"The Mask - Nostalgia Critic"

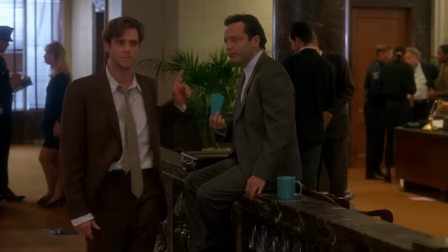989s
Visit Stanley to see if he knows anything about the mask, seeing how it was his bank that he robbed.
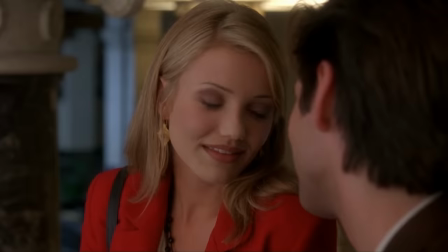994s Anyone find out who he is? Why are you interested? Thanks for everything, Stanley. You'd like to see him again, wouldn't you?
Anyone else get a serial killer vibe from that look?
You'd like to see him again, wouldn't you?
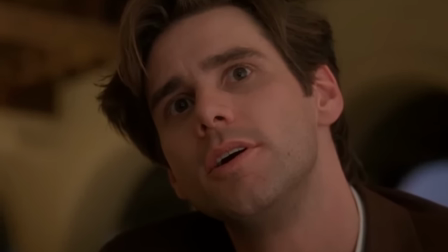1007s He'd like to see you too? All of you.
He puts a lotion on his skin!
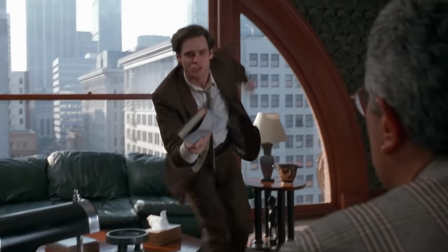1014s
He takes his mask to a professor, played by Ben Stein, who connects it back to the ancient trickster, Loki.
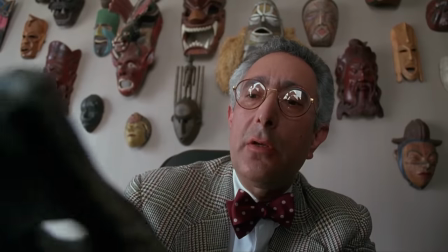1019s Possibly a representation of one of the Norse night gods. Maybe Loki.
Who's Loki? Loki is bank. Stein's underacting perfectly offsets Carrey's overacting.
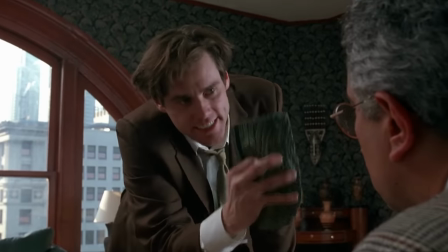1031s
And I legit love that nobody figures out because Loki is a night god it would only work at night.
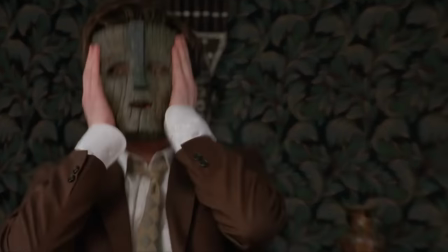1036s
So this reaction is always a surprise and gets a big laugh. This is why I don't believe in evolution.
You have the pickle relish?
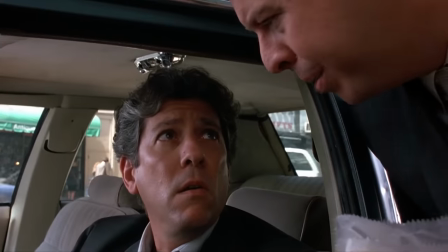1048s Doyle, get in the car. But I ordered onion rings. Doyle!
I should point out this is the very sudden beginning of Calloway and his assistant Doyle doing the smart cop, dumb cop routine.
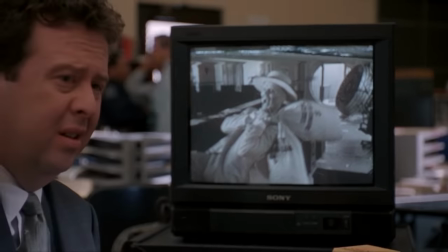1058s
At first, Doyle is just a normal guy. He talks with Calloway like anyone else would.
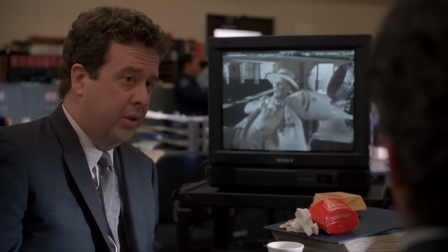1063s Well, we got some fingerprints on some of the currency, but nothing matches Terrell's men. Looks like this guy beat him to the punch.
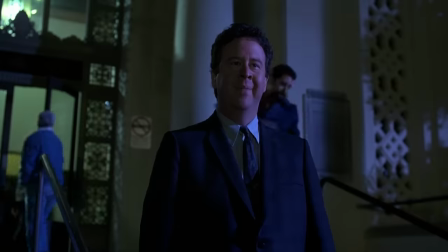1069s
But halfway through, they spontaneously make him a dumbass always getting on Calloway's nerves.
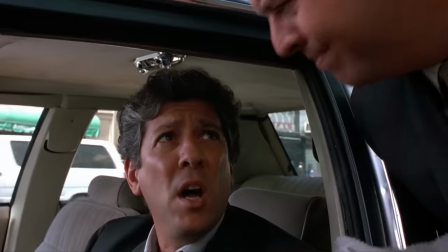1075s
It's completely out of nowhere.
Doyle! Doyle! Bet. Shut up and help me down!
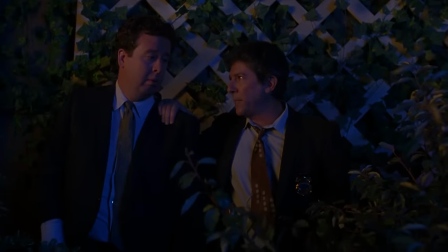1080s Alright! Start dancing, I'll blow your brains out. Wow, you're a real hero. Doyle!
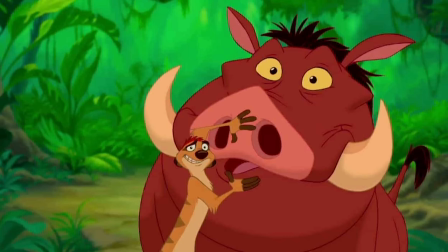1084s
It'd be like if Timon and Pumbaa, halfway through Lion King, changed gears and became a no-nonsense cop duo.
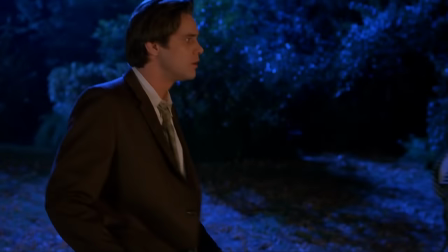1090s
It'd be out of left field, but kinda funny too.
Stanley.
Stanley meets Tina at Landfill Park.
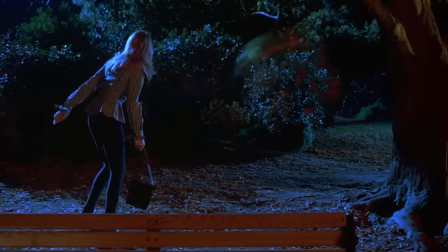1096s
The city is so close to having a strong identity. But he changes into the mask, much to her delight, confusion, fear.
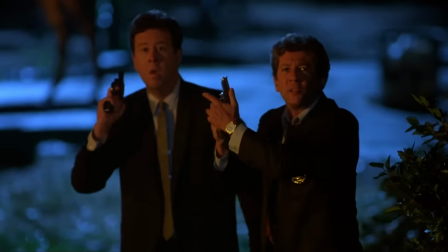1104s
It's a little hard to get a read on her in these scenes.
Ipkiss! Police!
The cops try to arrest him, but he outsmarts them, only to be cornered by a SWAT team.
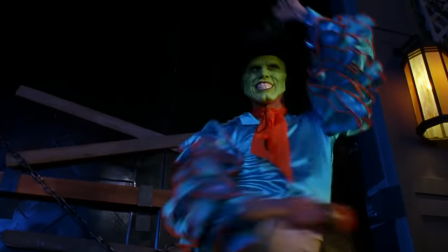1112s
This leads to, let's face it, what you've been humming since you saw the thumbnail for this video.
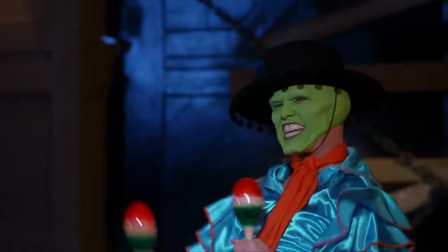1117s They call me Cuba Pete. I'm the king of a rumba beat.
Cuban Pete is one of the catchiest earworms in a soundtrack that already has a lot of earworms.
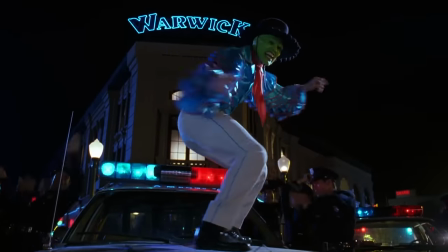1127s
I have to admit though, when I think of pure silly joy in a movie, this sequence always pops in my head.
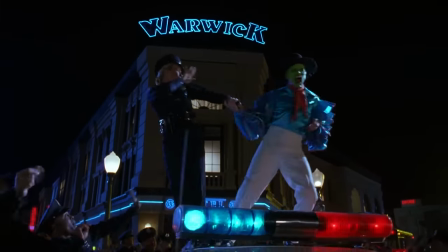1134s
It is the most upbeat, surreal, out-of-nowhere musical number at the time since Deo from Beetlejuice.
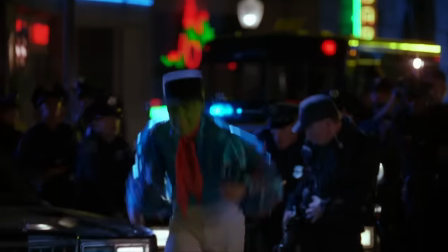1141s
I feel like if this was done today, they'd do some sort of modern pop song. I really give credit that they stuck with something more traditionally zany.
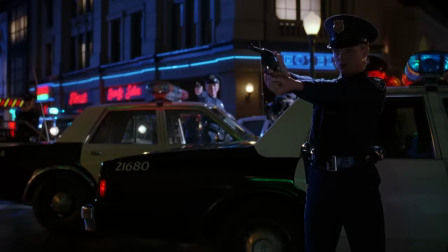1148s
This cop in particular does a really amazing job.
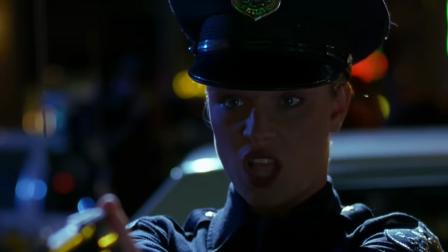1155s
Really think about what she has to do. She has to be in cop mode, start singing while in cop mode, get across the singing is against her will,
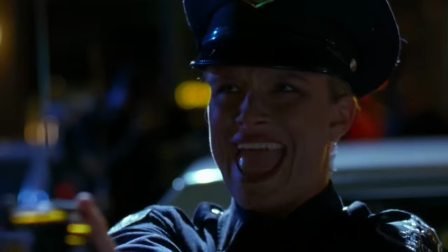1163s
indicate her body is going through the same thing, and then be totally possessed by the mask's powers.
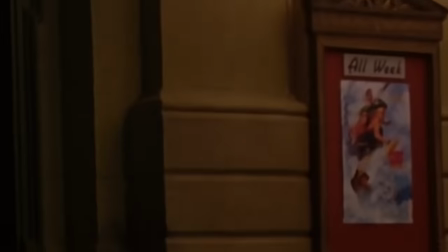1168s
All within the span of just 5 seconds. As well as while a surf ninja poster is staring her in the face. I don't know, even if I saw this all going on, I'd still be distracted.
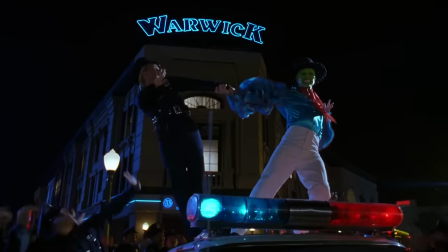1177s
What the hell is Surf Ninjas?
That we shall try, just you and I. Oh, and she can dance.
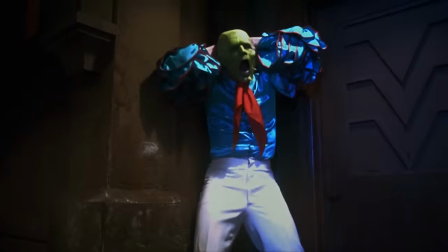1185s
For not even having a minute of screen time, that cop leaves quite an impression. Stanley finds a corner and takes the mask off.
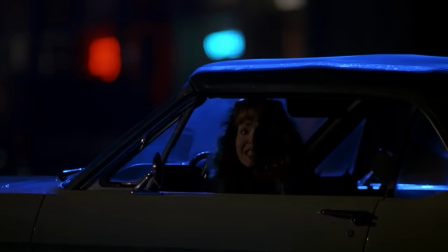1194s
I never understood why. But Peggy is there to help him escape.
My life is wrecked.
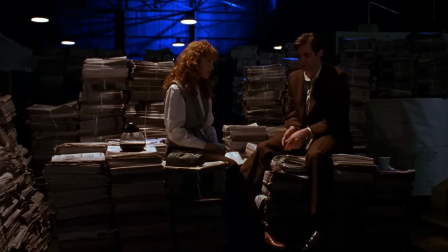1199s Wrecked.
Stanley opens up to Peggy, who at first seems sympathetic, but as mentioned, she was working for Dorian.
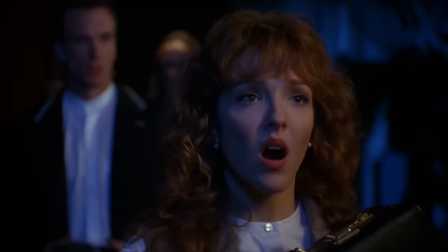1205s What are you doing? You really are a great guy. I just can't lose my condo.
If it makes you feel any better, Stanley, I don't think sex with her would have worked out anyway.
Is this him?
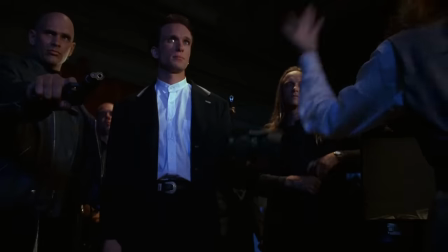1216s Don't mess with me.
I got my sideways gunman with me, bro.
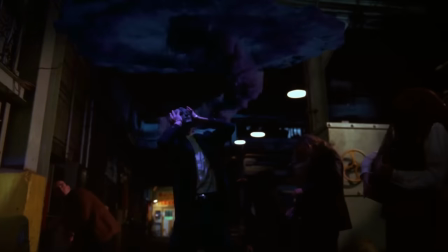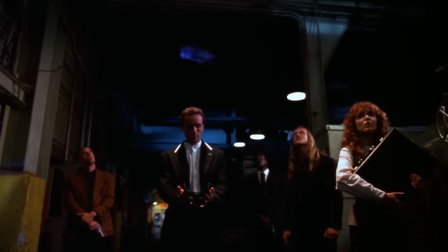1225s
This is where the movie gets a little dumb. If you're like me, you were excited to see what the mask would do with a criminal like Dorian.
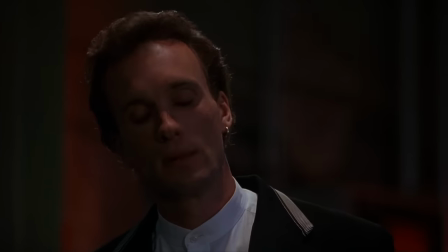1233s
Would it make him wild and zany, or would it turn him into some sort of out there monster, like in the later comics?